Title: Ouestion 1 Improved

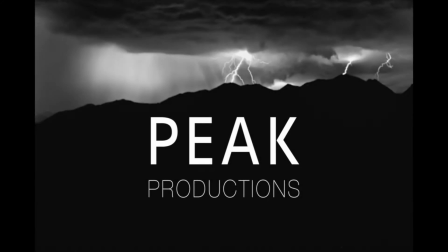Our production companies are opening scene conventions as they'll be shown at the start of our thriller.
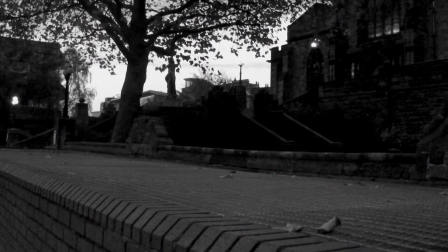In the beginning, we use 3 establishing shots. This creates suspense and a sense of danger as they're all abandoned.
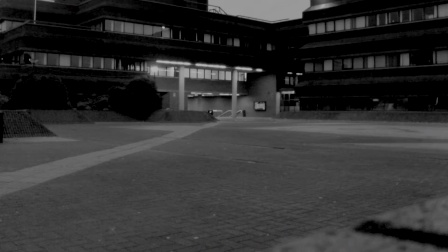It is also a common coded convention of a thriller, also letting the audience know where the action will take place.
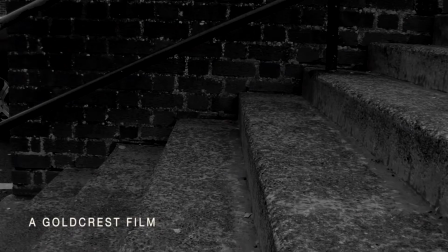We use running footsteps to show that she's trying to escape, and stairs are a common coded convention of a thriller as they create a feeling of being trapped.
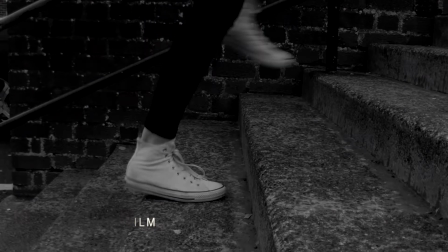By using a close-up of the feet hides the identity of the person running. This raises questions about the narrative, such as who is she, why is she running and what from.
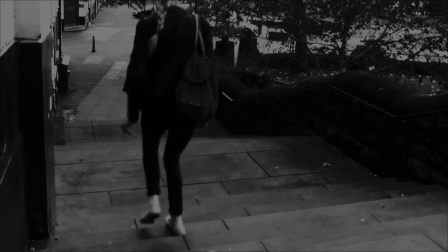We also use Foley sounds for footsteps just to show how fast she's running and that she's trying to get away.
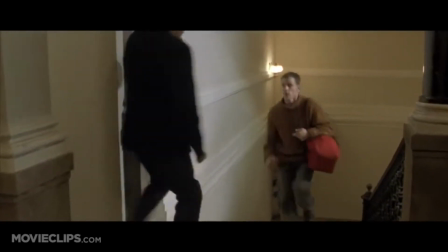We got our inspiration from this scene in Board Identity, as you see him running up the stairs.
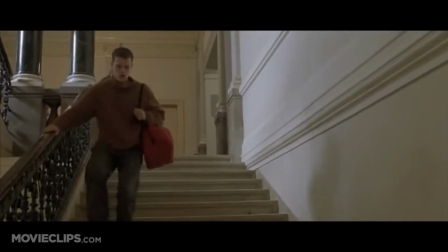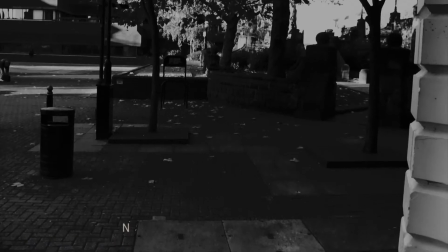The point of view shot is important because it indicates what the character is seeing and also shows what their actions will be and what they will do next.
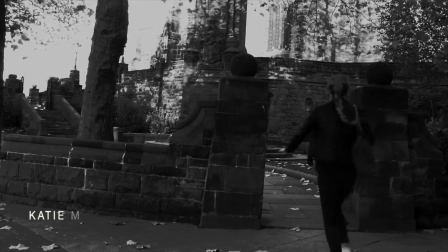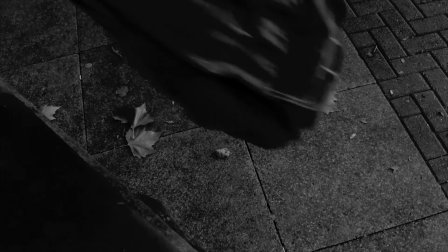We got our inspiration of having a bag from the Bourne Identity because it is a common coded convention of a thriller.
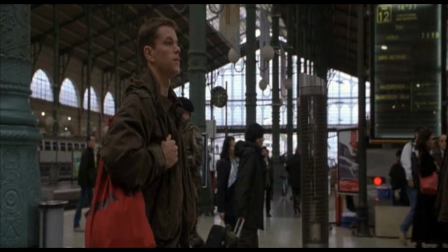This sets up the narrative and lets the audience wonder what is in the bag, creating questions. This is a common coded convention of a thriller.
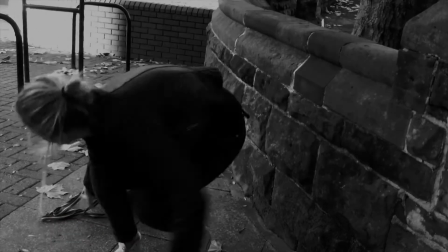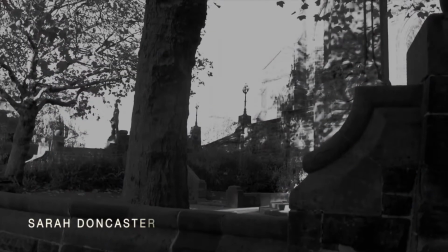We use this thing when we first see our villain. This creates a dramatic feel. Also, we used white masks to use the coded convention of hiding identity.
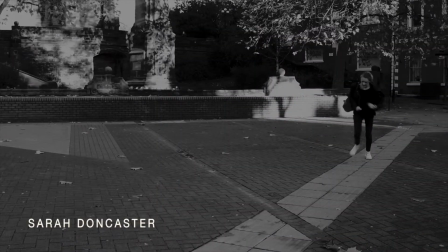We got our inspiration from the thriller Setup and The Dark Knight. We used an over-the-shoulder shot to show that our villains are targeting our main character.
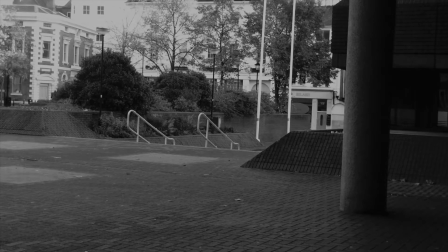We also wanted her to be a female lead, as it challenges the coded conventions of a thriller, as they are usually a male role.
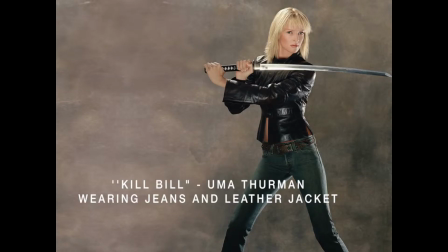We got our inspiration from Kill Bill, as she is a strong and independent woman taking part in a lot of action.
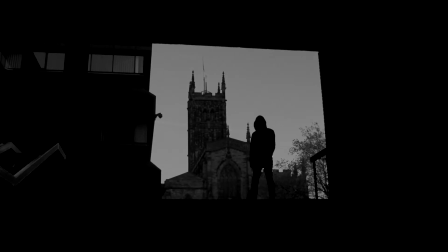By using a flow shot, it was very effective to show how powerful and dominant our villain is.
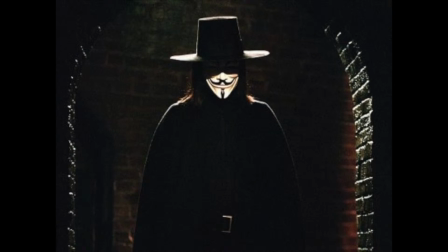We got our inspiration from V for Vendetta, as he is also a dominant villain. As you can see from both shots, that the villain is surrounded by shadows, showing that they are evil. Also, with the bright light shining behind them, it shows how confident they are.
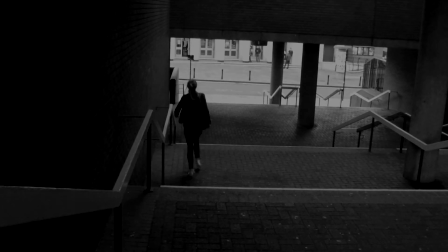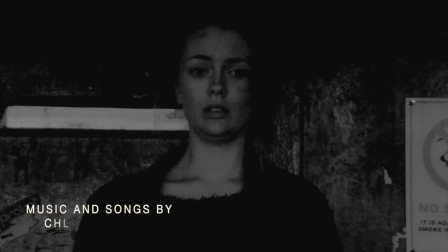In this scene, we use Foley sounds of heartbeat and breathing. This creates tension for the audience as everything is slowed down and the heartbeat keeps the audience waiting.
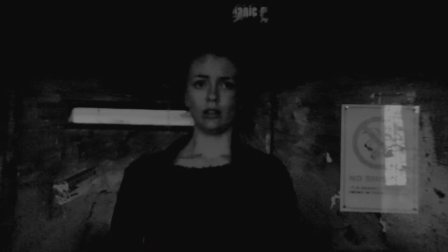The build-up of the nervousness of the character leads to the shot of the villain holding a gun.
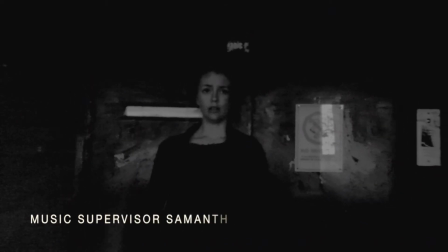A gun's a very effective way of showing danger and a common convention of a thriller.
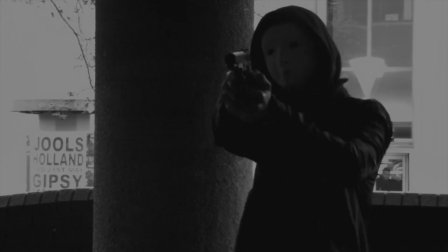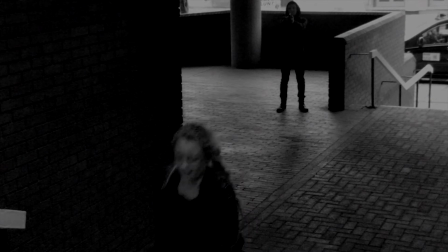By slowing down the footage and using the Foley sound of a gunshot, this makes the scene a lot more dramatic for the audience, as it shows that the character has been seriously injured.
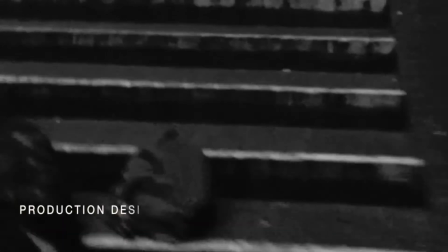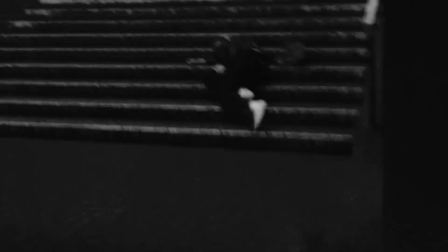Here we see a point of view shot of the villain to show the audience that he's after the bag and not the main character.
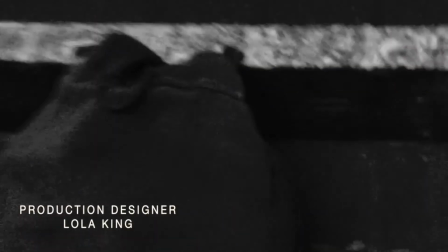This shows the audience that how important the bag is. This also creates suspense because the audience do not know what is inside the bag.
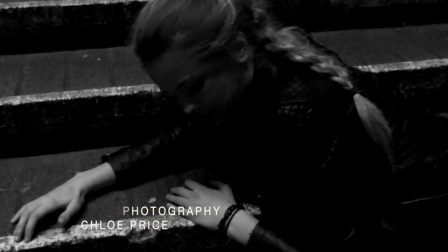We used an effect here to show the point of view of the main character. It tells the audience that she is still alive yet very injured.
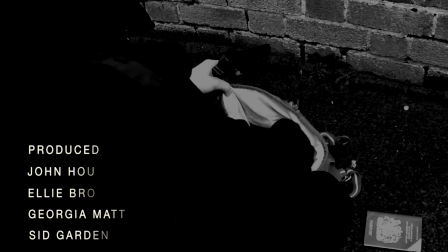This also sets up the narrative and creates the set for the rest of the film. By using an over-the-shoulder shot, we can see the villain going through the main character's bag.
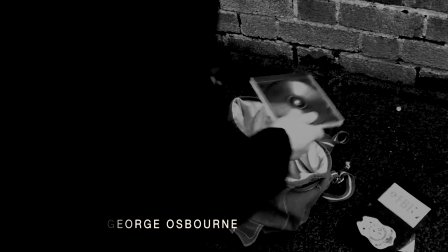This reveals things such as passports and FBI agent badge. These are very common code and conventions of thrillers.
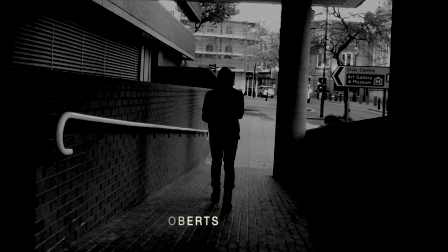This also tells us about the main character and who she is, sets up the narrative for the rest of the film.